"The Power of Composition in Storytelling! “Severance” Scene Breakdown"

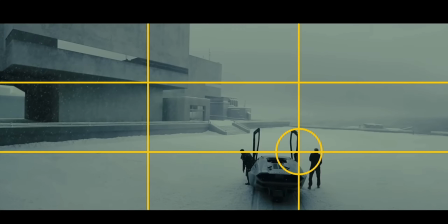[0:00]
composition matters. Yeah, when it comes to visual storytelling, composition matters. I want to show you guys two scenes developing two different characters, but in the same location from the Severance show. These two scenes came out of this week's episode, and I think it's really, really masterful the way they position the camera, the talents of the characters.
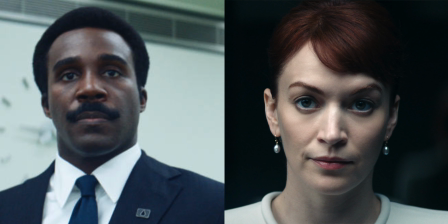[0:20]
So here are our two characters right here. We have Seth and we have Helena.
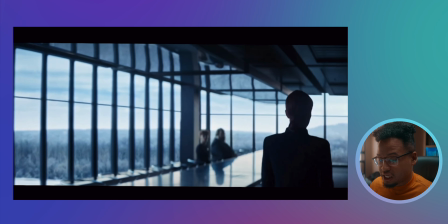[0:26]
The first thing we see here are these two individuals right here.
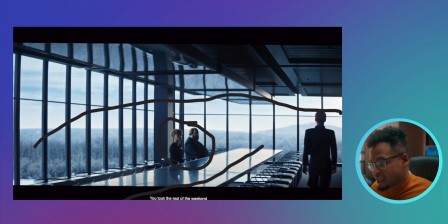[0:30]
Now they're sitting on that side of the building, on the window side of the room actually,
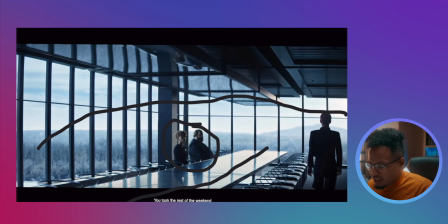[0:35]
and the camera is from this angle right here on the right side, maybe right corner of the room.
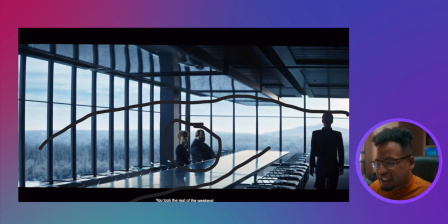[0:43]
The producer, the director, the DP, they really like the use of negative space like this on the left right here.
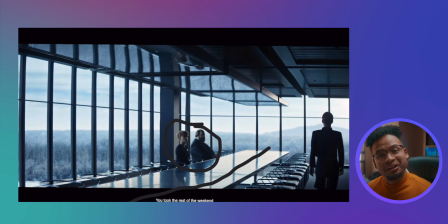[0:49]
They usually like to just put all their characters somewhere on the side of the frame. And the negative space is to increase that weirdness, that awkwardness that the show, the concept is talking about, because it's about severing part of you, the part of you that works at the company, the part of you that lives your everyday life.
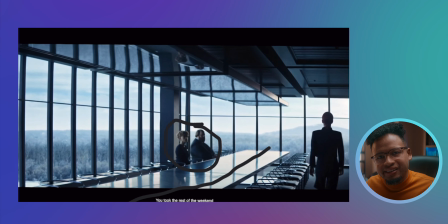[1:06]
Severed, totally, two different people. It's a static shot, so it's a wide angle establishing this scene right here, and as soon as she sits down,
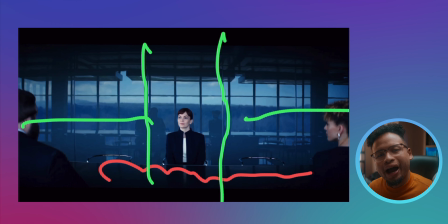[1:14]
it's still a wide angle lens, but she is sitting there right in the middle of the frame on the wall side of the room. She's actually the daughter of the owner of the company, the entire big company. It's a global company, and she is gonna be the future CEO.
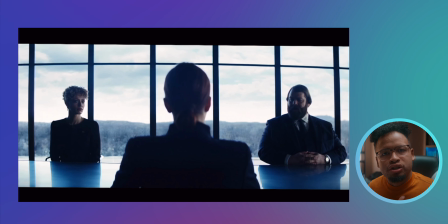[1:29]
These two people right here are upper management. They are very close to the board. Actually, the board only speak through this lady right here.
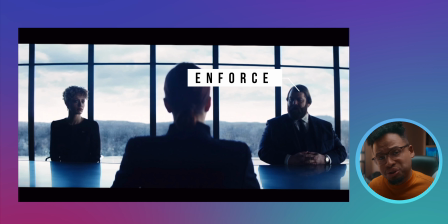[1:35]
And this guy right here is the enforcer, someone who keeps people in line.
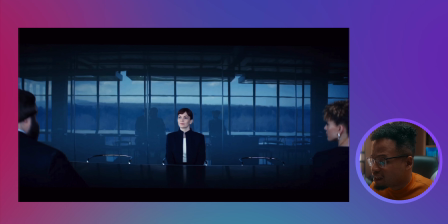[1:41]
So this conversation right here is a little bit weird, but still it's established by this composition that she is someone important.
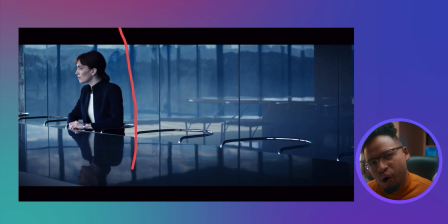[1:49]
There is just this time where she is put actually on the far left of the frame, and this is the way the director, the DP shows the fact that she's uncomfortable in this conversation,
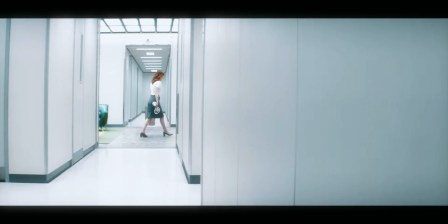[2:02]
because she's been asked to go down and hang out with the employees on the severed floor.
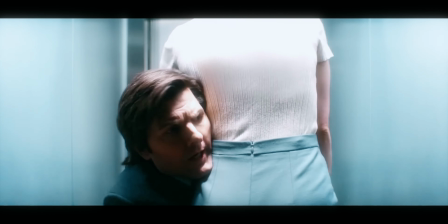[2:07]
Now she's afraid, because the last time she did that, she almost got killed multiple times.
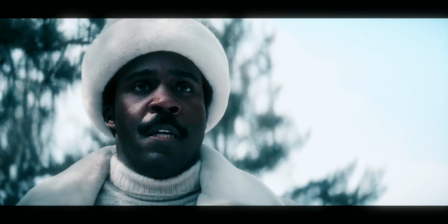[2:13]
Herself wanted to commit suicide, and then last episode where she was pretending to be one of them, the employee tried to kill her, so she's uncomfortable. And to show that discomfort, they put her on the far left side.
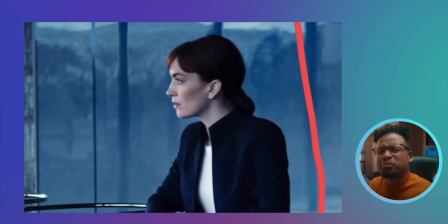[2:27]
It looks more natural to position her on this side, but because of the unnatural part of this scene,
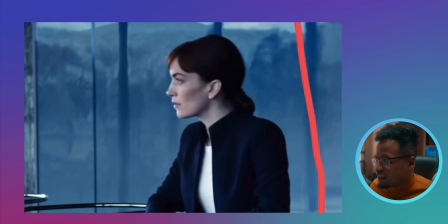[2:33]
the discomfort that she feels in this scene, they decided to do this. That's composition. That's the power of composition in visual storytelling. Let's look at the other scene, and it's the same room, of course, but for this character, there is no guessing. It's not a briefing. It's not just a simple meeting. It's a performance review meeting. So here we go.
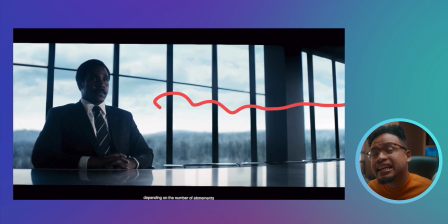[2:50]
Look at Seth. Where is he sitting? He is sitting on the window side of the table.
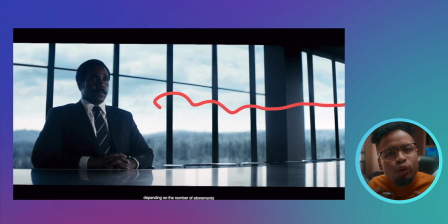[2:54]
For me, with these new ones,
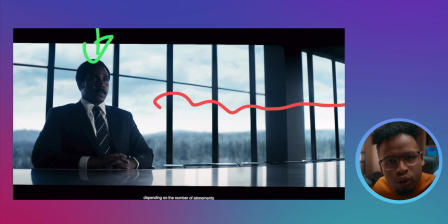[2:56]
the creator of the show wants us to think that everyone sitting on that side of the room are subordinates to the ones sitting on the side of the wall,
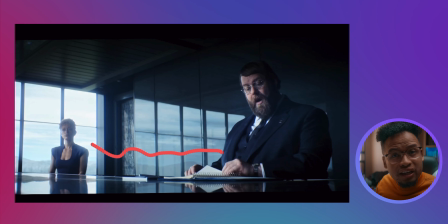[3:04]
on the wall side of the room.
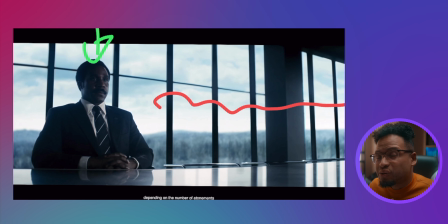[3:05]
If you look at where he's positioned in the frame, and this is consistent in this scene right here, the entire scene, he's never put in the middle of the frame. He's a floor manager. He was just recently promoted to be a floor manager, but he's not upper management. He's a subordinate. If you watch this scene, he continues, he tries to talk, he tries to kind of respond to some of the feedbacks, and they stop him like, hey, you don't talk, you can talk later. The people on the wall side of the table really want to show that, hey, even though you just got promoted, you are still an employee and we can still fire you.
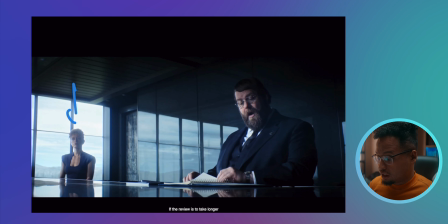[3:35]
He is not happy about this meeting. Now, the two characters right here, the spokesperson and the enforcer, there is still distance between them. You can see how uncomfortable the spokesperson is, because the creator of the show also wanted us to think about some racial nuances in the company.
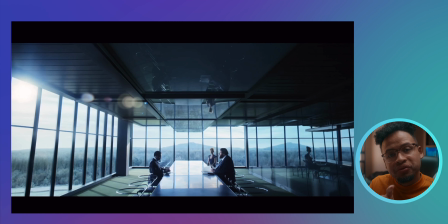[3:51]
And look at the position of the camera right now. The same wide angle for Helena and Seth, but for Helena, it's on the corner side of the room.
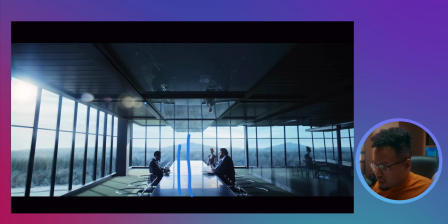[3:59]
For Seth, it's right where the table is at. The camera is positioned along the same line as the table.